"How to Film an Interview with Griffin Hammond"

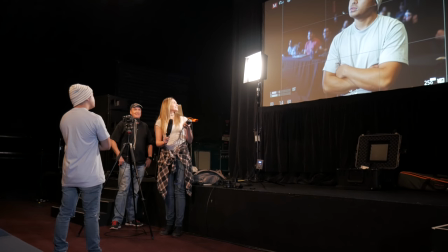[4:04]
that's actually more dramatic than I thought it would be I could go with this very like blue color that's different
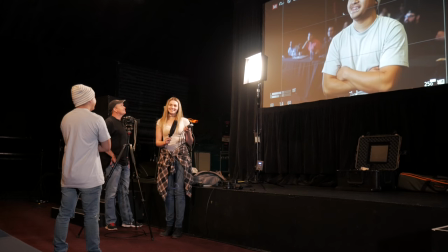[4:15]
So if I go more yellow, that's
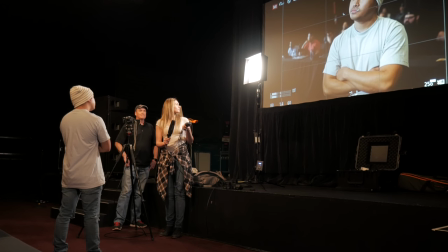[4:22]
probably more appropriate. Also, let's see if we get any different effect by going higher. Not really a noticeable difference.
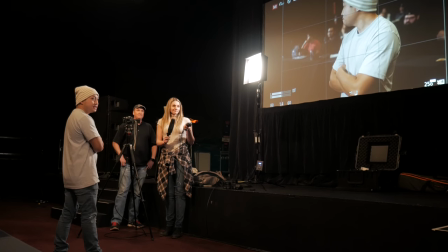[4:33]
I am not a master lighter, and I'm not going to spend a lot of time on this. But put light on things.
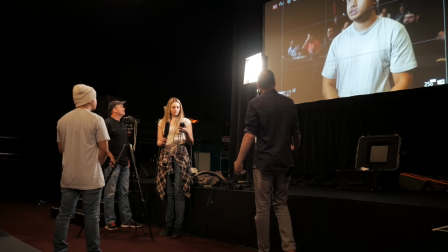[4:38]
Everything looks better with light. But I also don't like to go crazy. When I can use natural light, I like to.
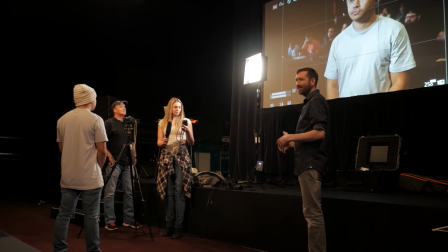[4:45]
I'm a filmmaker that likes to not draw attention to the craft of filmmaking. I don't want you to be thinking about the editing too much or thinking about the process going into it.
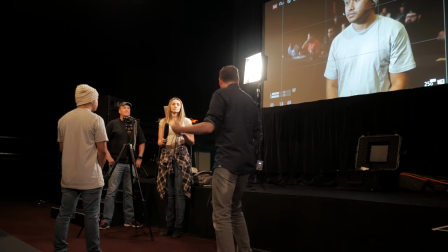[4:55]
So when it's really overproduced, I could do, where's my Lume Cube? I don't know how much effect this will have.
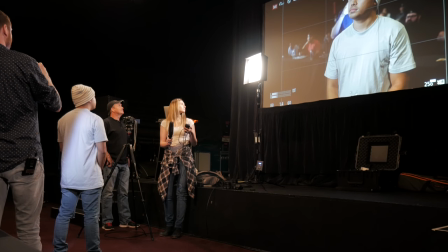[5:06]
It's like I could try to, well, screw it up. This light's kind of funny. You have to push it 10 times to get to the brightest. And then when you push it one more, it goes this. 2, 3, 4, 5, 6, 7, 8, 9, 10. There we go.
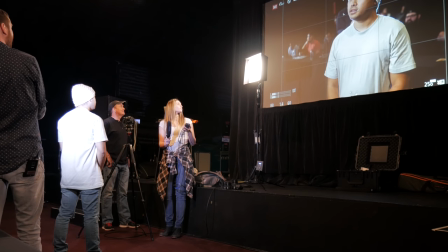[5:21]
You know, I could do some backlighting, too, which is great for separating him from the background.
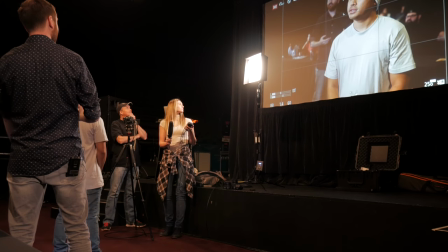[5:27]
Although, we don't need it that much because it's a black background, so he's already pretty separated.
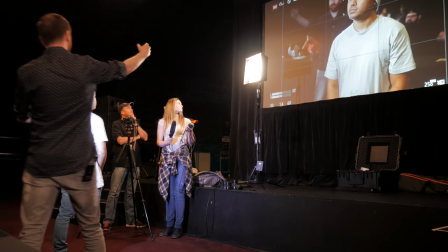[5:32]
But, you know, if I wanted to do a full three-point lighting setup, I could have my fill light,
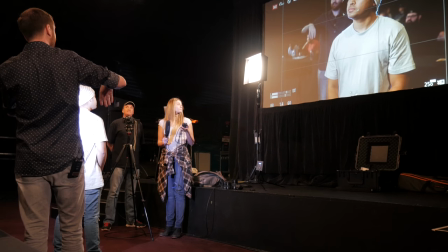[5:39]
my key light, and my backlight. But I just often think it looks so produced.
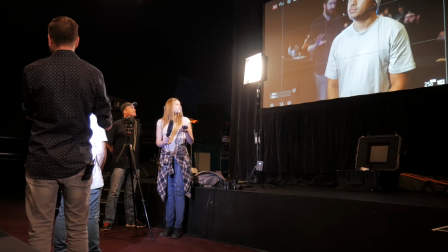[5:45]
And, you know, for the kind of work I'm doing, very, like, documentary, we were really there, we really talked to them.
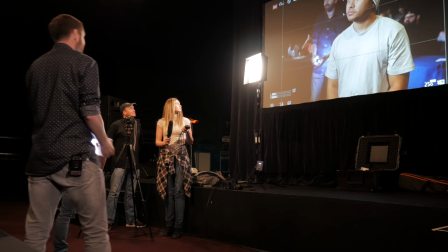[5:50]
This look might be too much for me, so I often don't go crazy. I usually just bring one light just so we can see it.
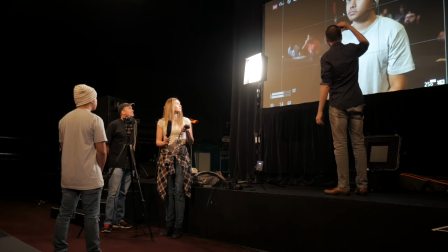[5:59]
And it looks so much better. We're not dealing with high ISO and all that noise. So I don't know. I'm pretty happy with this video. Personally, I'm a shooter that likes to shoot a lot closer, but I say let's go with this.
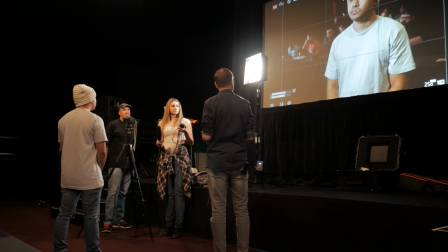[6:13]
It looks good in the 25 millimeter. The challenge will be that we won't be able to get as close with the microphone. So let's see how close we can get before you're in the shot. Actually, it's pretty good. Yeah. Basically, how far do you want to bring this sort of mic?
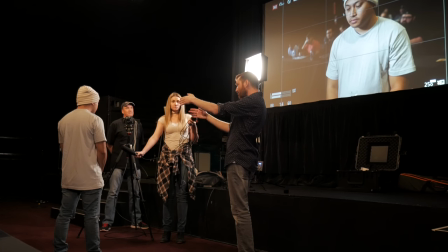[6:27]
Yeah. I mean, that's often, right now we're like two and a half feet or something. I think usually between one and a half and three feet is where I like the shotgun microphone to be.
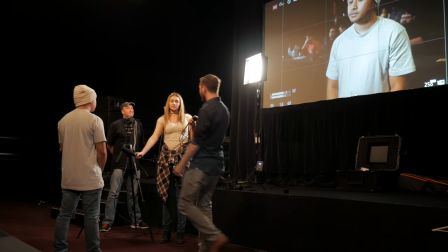[6:35]
I think that'll sound pretty good. The other thing we can do is, let's say you were in the shot.
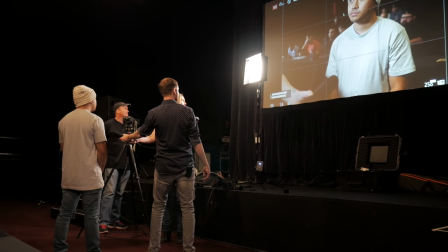[6:41]
Oh, actually, this is what's kind of funny. We can't see it against this black.
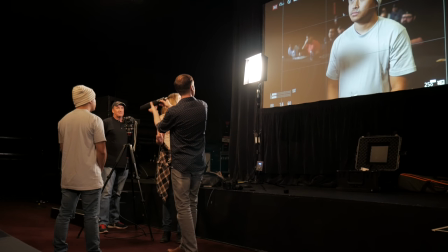[6:44]
And I have shot interviews where I've just decided I'm going to put the microphone, sorry,
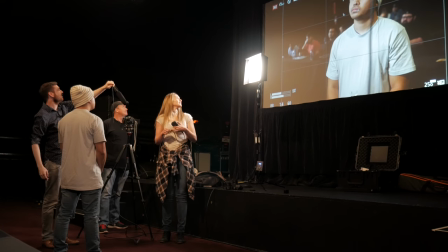[6:52]
can we even see it against the platform? Where are we? Yeah, it's funny how it kind of disappears in the shot. But I've done shots where I've put a microphone blatantly in the shot, like this.
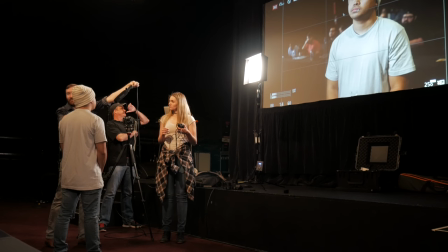[7:05]
Well, it's hard to see. and then just if we shoot the whole interview and you don't move and then I take this down and we have all this blank space that nothing was happening over here anyway I can just shoot a shot with no microphone and now I have something I can like Photoshop on I can just
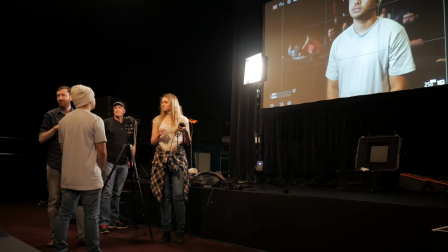[7:21]
grab that corner cut it out, place it on the top of my video I've done that where I was interviewing someone like a chicken coop and it made sense to have like a wide shot where there's chickens running around everywhere and we just had a microphone right in the shot above him so we could get good audio But this should work well. The other thing is, let's say you hold it here, and it's blatantly in the shot.
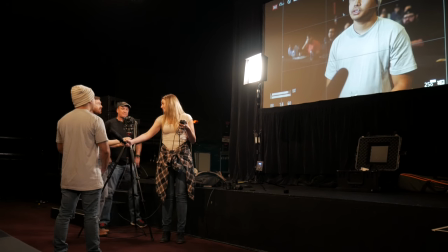[7:41]
The other thing I could do sometimes is if we just raise the shot,
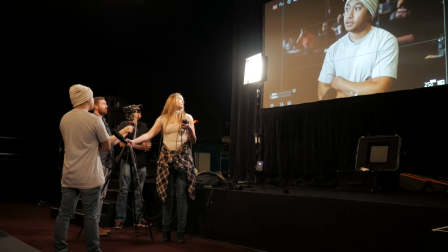[7:46]
you could somehow, sometimes just from being higher up, we can, you know, there's less of a microphone there now. Like, clearly it's not enough. But the higher up I go, the less, I can get a little bit closer from underneath.
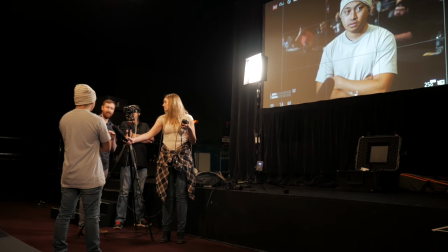[8:00]
And I suppose the opposite would be true if you were coming in from above. The lower I went, the less likely I didn't see it. Actually, being up here is not the worst thing. It looked so good before.
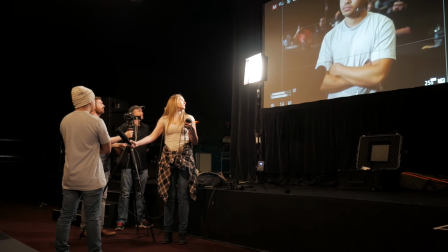[8:12]
Where was it before?